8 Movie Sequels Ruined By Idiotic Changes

Five, The Matrix sequels were set too much outside of The Matrix. The Matrix remains one of the most grind-breaking movies in film history. Its philosophical look at a dystopian future made us all ponder what reality was, and if we were all complicit in the mundanity of our own lives.
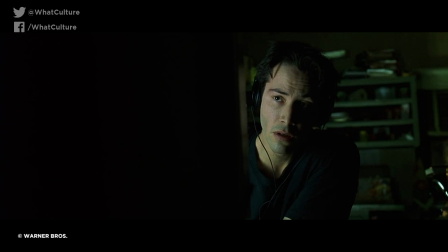[4:25]
Oh, trippy stuff. The original's choice to spend the first half of the film within the Matrix, with audiences left quite literally in the dark,
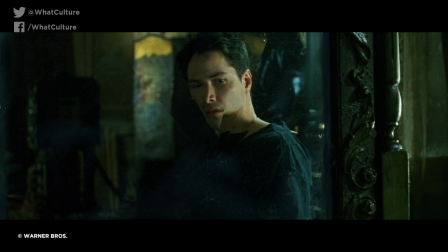[4:33]
allowed the film to play out like a nightmare, and left us considering some of life's most confounding philosophical questions.
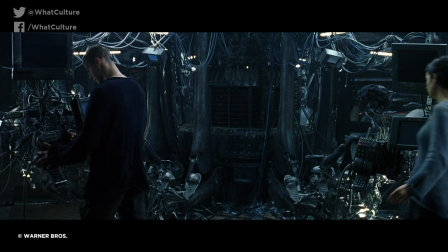[4:39]
What is reality? Are we all actually living in the Matrix? Does everything really taste like chicken?
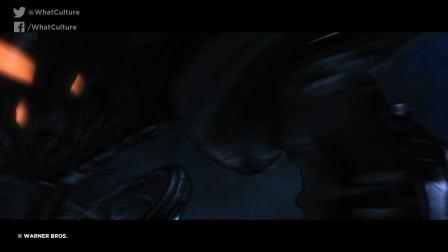[4:45]
The only scenes outside of the Matrix occur within the spaceship, a claustrophobic space that deliberately obscures the audience from what remains of human civilization.
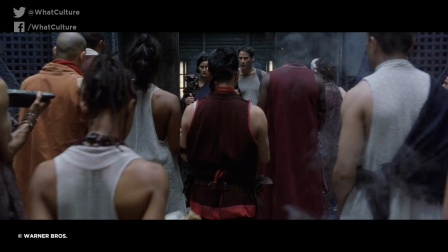[4:54]
The Matrix sequels largely dropped this premise of questioning reality,
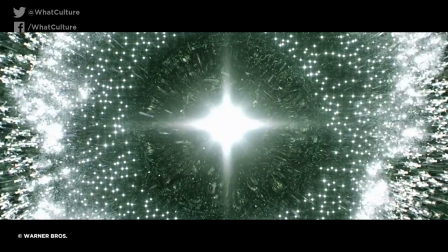[4:58]
instead presenting the Matrix itself as a type of computer virus that needed eradicating, while setting the film more in the real world.
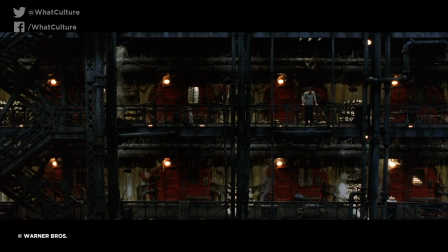[5:05]
And the fact that the real world more resembled a rave party than a civilization meant the sequels lost all the mystique built up in the original.
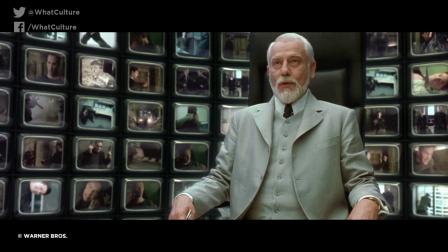[5:12]
Sure, there were some strong scenes within the Matrix sequels,
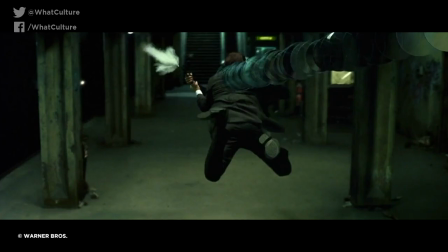[5:15]
but far too much time was wasted with padded-out conversations and gazes into the middle distance when what we just wanted was more bullet time. 4. The Transporter 2 Who forgets Jason Statham is a transporter? The original transporter was one of Statham's first starring roles in a movie, and the film proved to be a perfect vehicle for him.
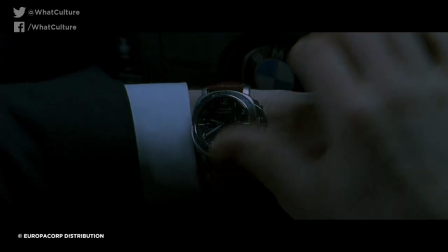[5:33]
Or a perfect transport, you might say.
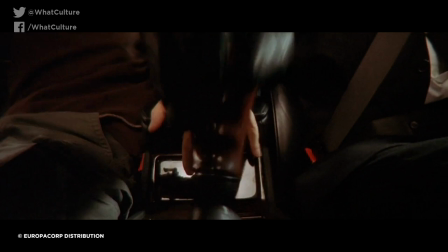[5:36]
The film was quite noir in nature, with Statham's character, Frank Martin, delivering packages of any sort, no questions asked.
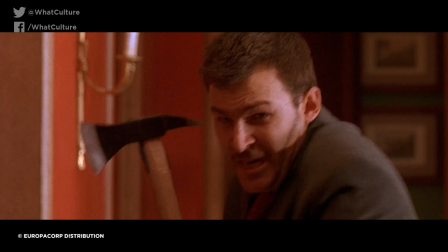[5:43]
But when one delivery ends up being a young lady, Statham soon finds himself taking on an underworld of seedy characters, all trying to bring him undone.
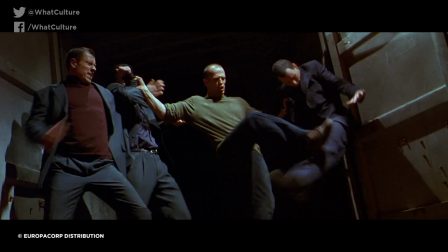[5:52]
Statham was very much the anti-hero, which his role as a transporter enabled him to imbue.
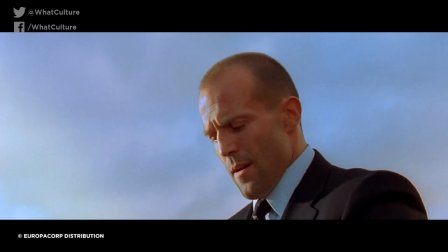[5:57]
We in the audience were happy to cheer him on, whilst never forgetting that he was happy to deliver the package in the first place. Incredibly, the sequel takes Statham out of the world of transporting and effectively places him in the role of glorified babysitter.
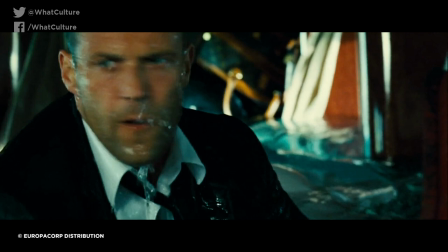[6:10]
There are some truly awful moments in the movie, including a plane crashing into the ocean at full speed with minimal impact to it and its passengers and Statham out racing a helicopter in a car despite giving it a head start. But all of this would have been a heck of a lot easier to stomach if it had been entrenched within the world of Statham's character remaining as a transporter.
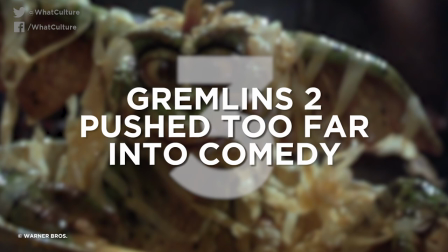[6:31]
3. Gremlins 2 Pushed Too Far Into Comedy The premise of cute-looking mogwais turning evil and running amok in a small town is a wonderfully solid one, toying with humor and horror in the perfect mashing of genres. Unfortunately, the bad publicity for the first film's violence was an example of the feedback loop taking hold in the worst way possible,
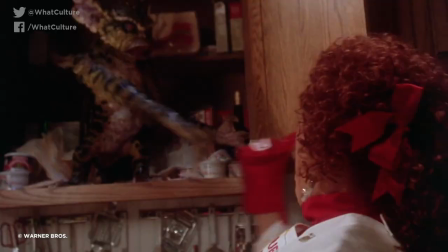[6:52]
with the film's sequel, Gremlins 2, the new batch, replacing the genuinely scary moments with slapstick comedy instead.
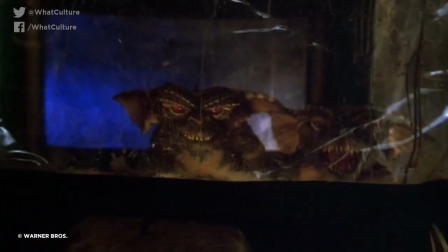[6:59]
Even characters who clearly died in the first film, such as Uncle Murray,
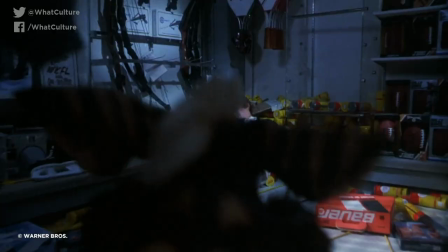[7:03]
made a return for the sequel, as if to please younger audiences traumatized by the original's dark tones.
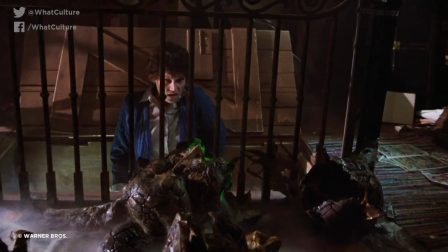[7:09]
However, all this did was to cheapen the dark joys offered by the first Gremlins film. The sense of threat and epic nature of the original was lost, with ominous characters such as Spike replaced with lame caricatures such as Brain Gremlin, and yes, that was the character name. There's a few decent laughs in the film, but this isn't what the audience was interested in, and the sequel proved a box office bomb, losing $8.5 million. Ooh, that's not so good. 2. Blair Witch 2 Book of Shadows Dropped Found Footage Whilst we've since been inundated with fine footage films,
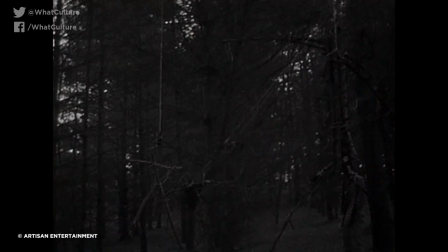[7:42]
it's easy to forget how groundbreaking the original Blair Witch Project was.
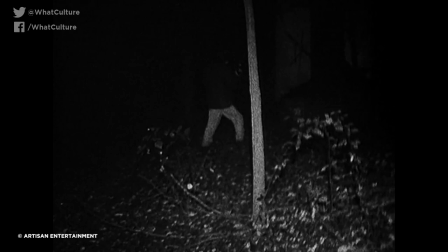[7:45]
It's the biggest movie to embrace a format that put us firmly in the point of view of fear, shot headfirst into the horror of darkened woods and snotty faces alike.
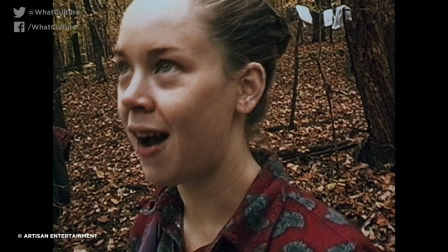[7:54]
The other benefit of fine footage concepts is that it covers up any bad acting, since we're watching unknown actors playing hyped-up versions of themselves.
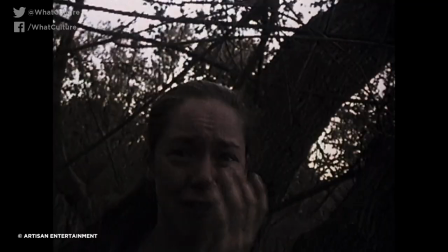[8:02]
That's exactly what the film set them up as, and it absolutely worked for the audience. The same, unfortunately, cannot be said for the sequel, though, which, despite having the same writers and quite literally 100 times the budget of the first film, didn't hit the same heights.